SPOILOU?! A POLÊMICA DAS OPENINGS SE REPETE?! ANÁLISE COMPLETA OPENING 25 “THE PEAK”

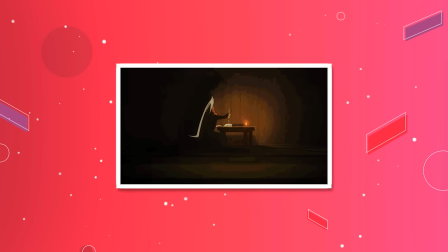Porque quando a gente para pra pensar, de certa maneira um livro, um diário,
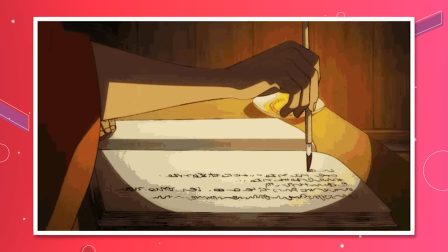algo escrito ou desenhado, é simplesmente uma representação da história de Wano nesse contexto.
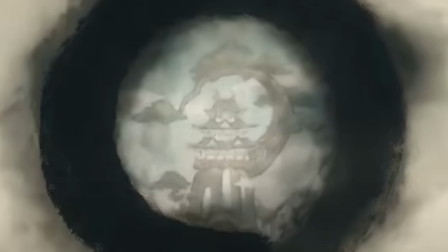Naquelas páginas podemos ver metaforicamente uma janela ao que aconteceu, ao que passou.
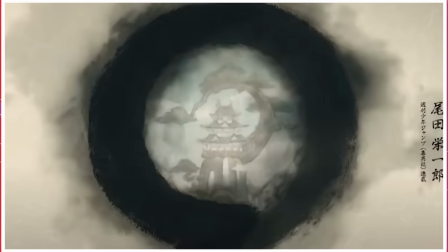Isso fica muito bem representado porque a fresta realmente é pequena comparado ao todo que vimos no anime.
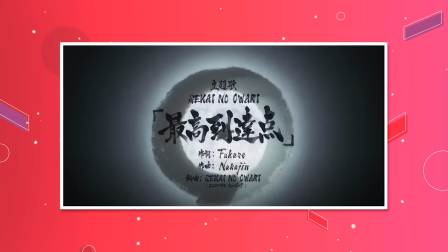E ela se quebra num momento muito específico que justifica a escolha desses 32 segundos iniciais mais contidos.
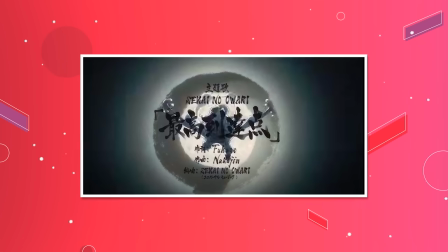A gente nota a sombra do Luffy crescer, como a gente viu no episódio 1071, antes da transformação para o Gear 50, e isso marca a nossa entrada no desconhecido.
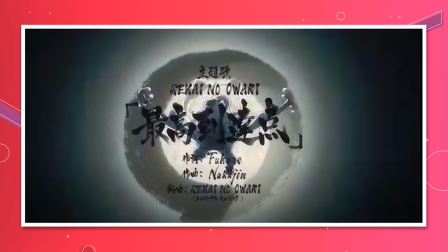A janela nos puxa para o presente e entramos na ponte da música que vai desembocar num refrão e numa explosão linda de animação.
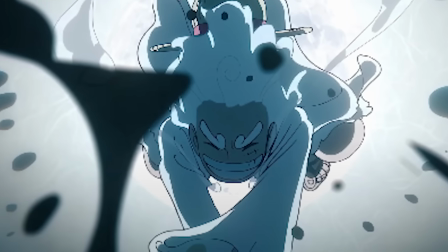Com a lua ao fundo, o Luffy Gear 50 faz o que ele sabe de melhor. Quebra a perspectiva e os conceitos estabelecidos de maneira rígida e permanente pelo Nankin,
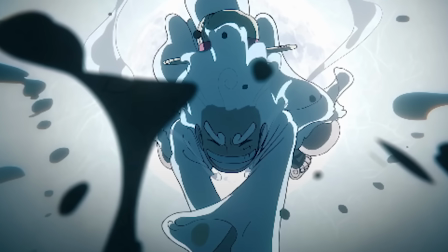literalmente pulando pra cima do espectador e quebrando uma película por dentro da janelinha desenhada no Diário do Dan.
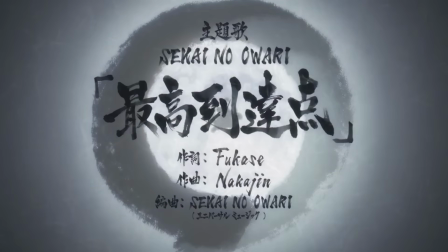É o Luffy se libertando das próprias amarras que o formato inicial da opening propunha,
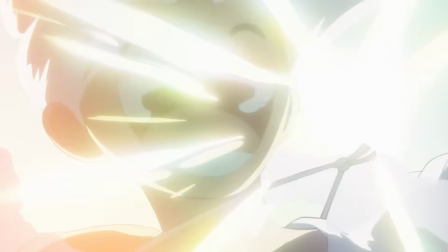assim como o próprio Gear Fift faz dentro do mangá, birutizando tudo ao seu redor.
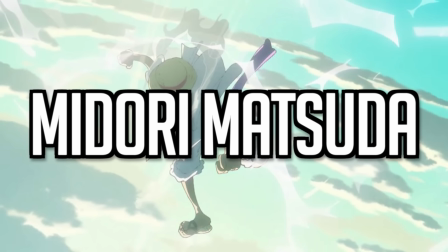A diretora de animação foi a Midori Matsuda, que é a atual designer de personagens de One Piece e que aparece na staff supervisionando diversos episódios de impacto na série.
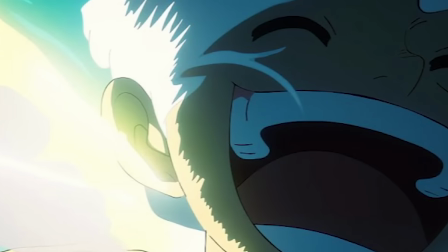E essa sequência linda com o Luffy Biru tá rindo em contraste ao céu azul depois de sair voando pela tela Foi animada pelo lendário Masami Mori Também
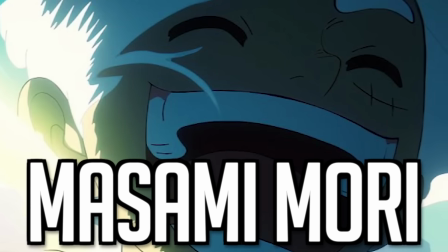é super reconhecido e reverenciado pelos fãs de animação E dá pra entender o porquê né Primeiro temos um golpe bem maneiro do Omonosuke Dragão Adulto Que
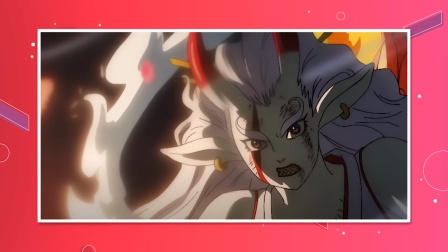já é montado por esse amato lindíssimo na forma híbrida Que olha pra cima e vê uma tempestade de raios que nos leva
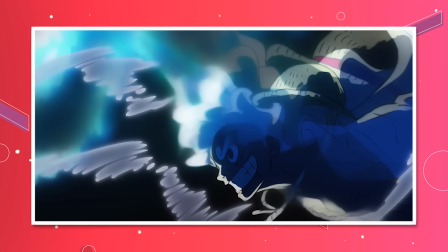de volta pra birutice do Luffy Nika Desviando e dançando com a eletricidade nas nuvens Tudo de maneira hiper fluida,
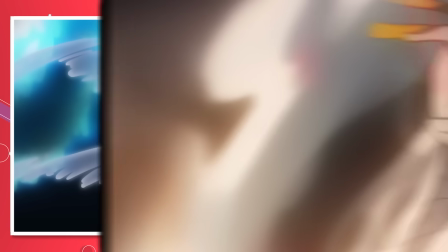caricata e linda E é muito doido porque nesses últimos 7,
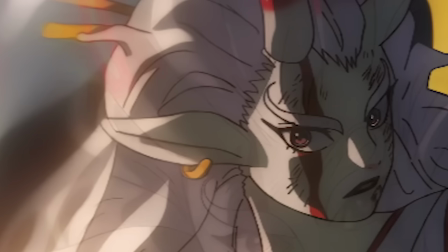8 segundos de animação tivemos 5 animadores absurdos fazendo mais ou menos de 1 a 2 segundos de cena.
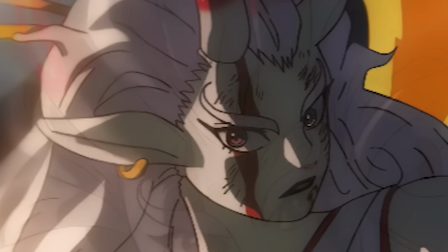Isso é o que se repete por toda a opening e que eu acredito que agrega por vários ângulos pra montar essa obra de arte.
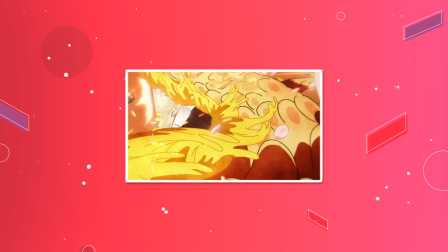E eu vou te explicar agora porque... Animando poucos segundos, eles conseguem se dedicar ao máximo a um trabalho que é hiper minucioso e difícil.
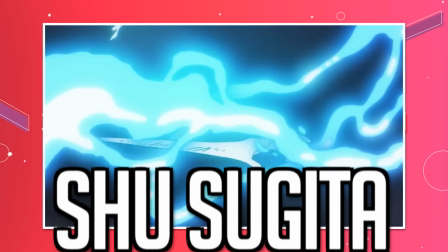É só ver a quantidade de detalhe que a sequência do Luffy nos trovões animados pelo Shusugita leva ou o trabalho com fogo feito pelo Vicente Ansar na parte do Monosuke.
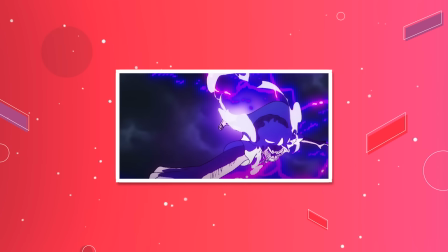Outro ângulo é que quando estamos falando do Luffy no Gear 5, a mudança de estilos é até bem-vinda,
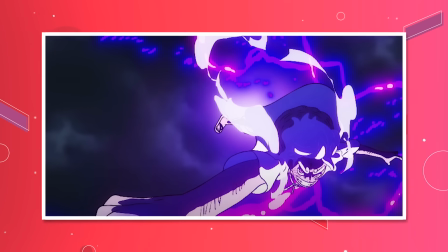porque temos um personagem animado que representa a liberdade na sua obra, sendo livre até artisticamente,
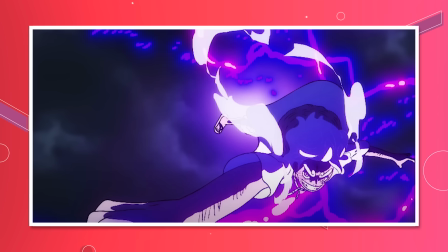e dentro da lógica interna do mangá, birutizando tudo ao seu redor.
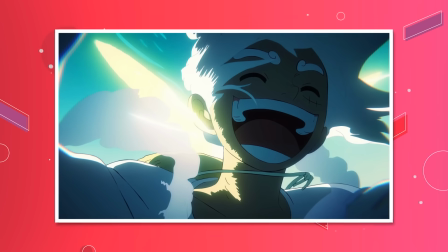Arte é criatividade e experimentação, dois fatores que podem ser sentidos através da tela nessa abertura.
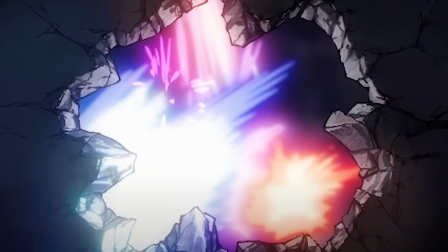Eu amei as luzes atravessando o buraco feito no topo da caveira de Onigashima, que iluminam os exaustos guerreiros de Wano,
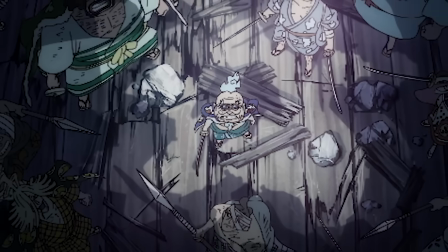representados pelo olhar esperançoso de Hyoguro. Por mais que essa cena seja semi-estática, ela é de uma delicadeza artística palpável,
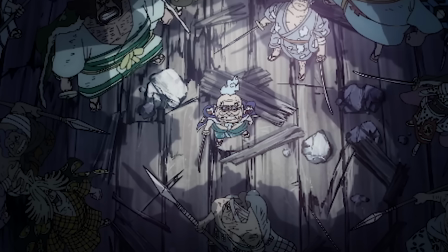mostrando como os samurais deram seu melhor e agora observam por uma janela de esperança o que vai ser do futuro do seu país.
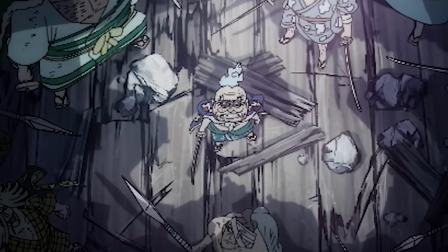O uso de uma cena parada expressa tanto quanto grandes momentos muito bem animados.
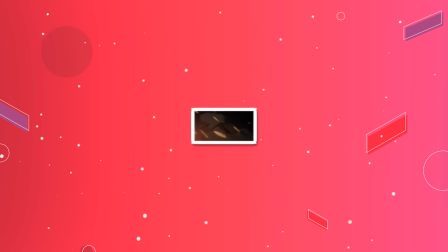Os balões para os mortos sobem e os cabelos brancos de Luffy balançam contra o vento.
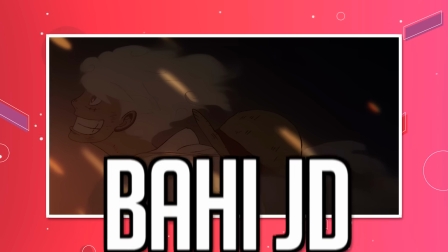E o Victor me contou que durante essa cena o artista Bahi J.D. usou uma técnica chamada Zankage,
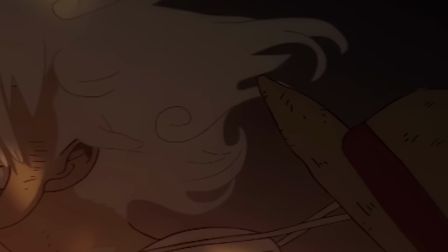que consiste em retirar toda a luz do personagem e deixar ele na sombra pra representar um sentimento triste ou melancólico,
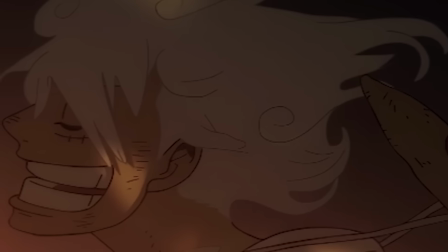que age em contrário com a sequência em cortes muito rápidos que mostram o Kaidu, um corredor de água, que eu sei o que é porque eu li o mangá,
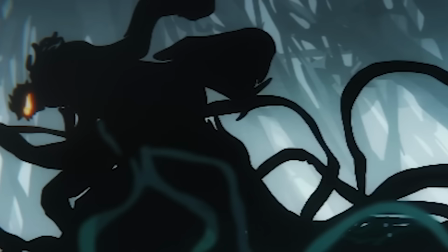e uma figura nas trevas em meio ao que parece ser cipós e plantas, que também sabemos quem é, não é mesmo?
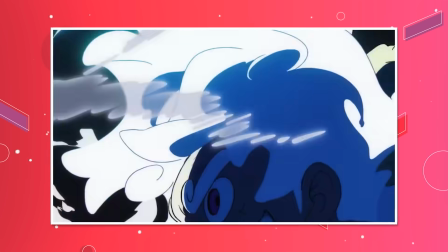É interessante porque essa opening é bem diferente do que estamos acostumados no anime nesse sentido.
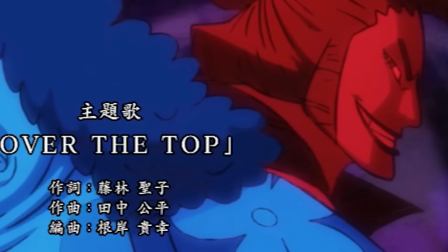A gente sabe bem, como volta e meia, assim que a opening sai, ela spoila até quem é do mangá.
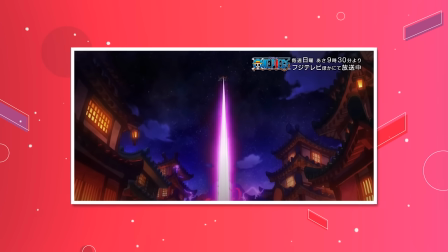A última abertura, por exemplo, spoilou o Damned Punk matando a Big Mom, quando mostrou o raio laser gigante atravessando o ano a partir de Onigashima,
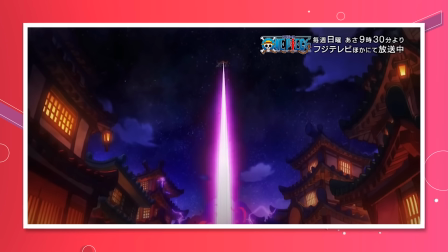sendo que a luta entre os supernovas e Yonkou ainda tava longe de ser concluída na época da estreia até no próprio mangá.
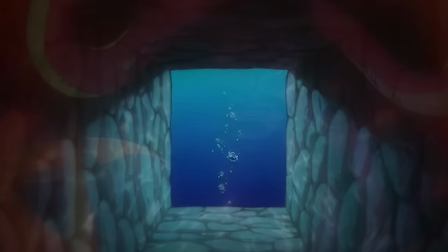Só que estranhamente, dessa vez temos só duas cenas hiper rápidas que spoilam a galera só do anime.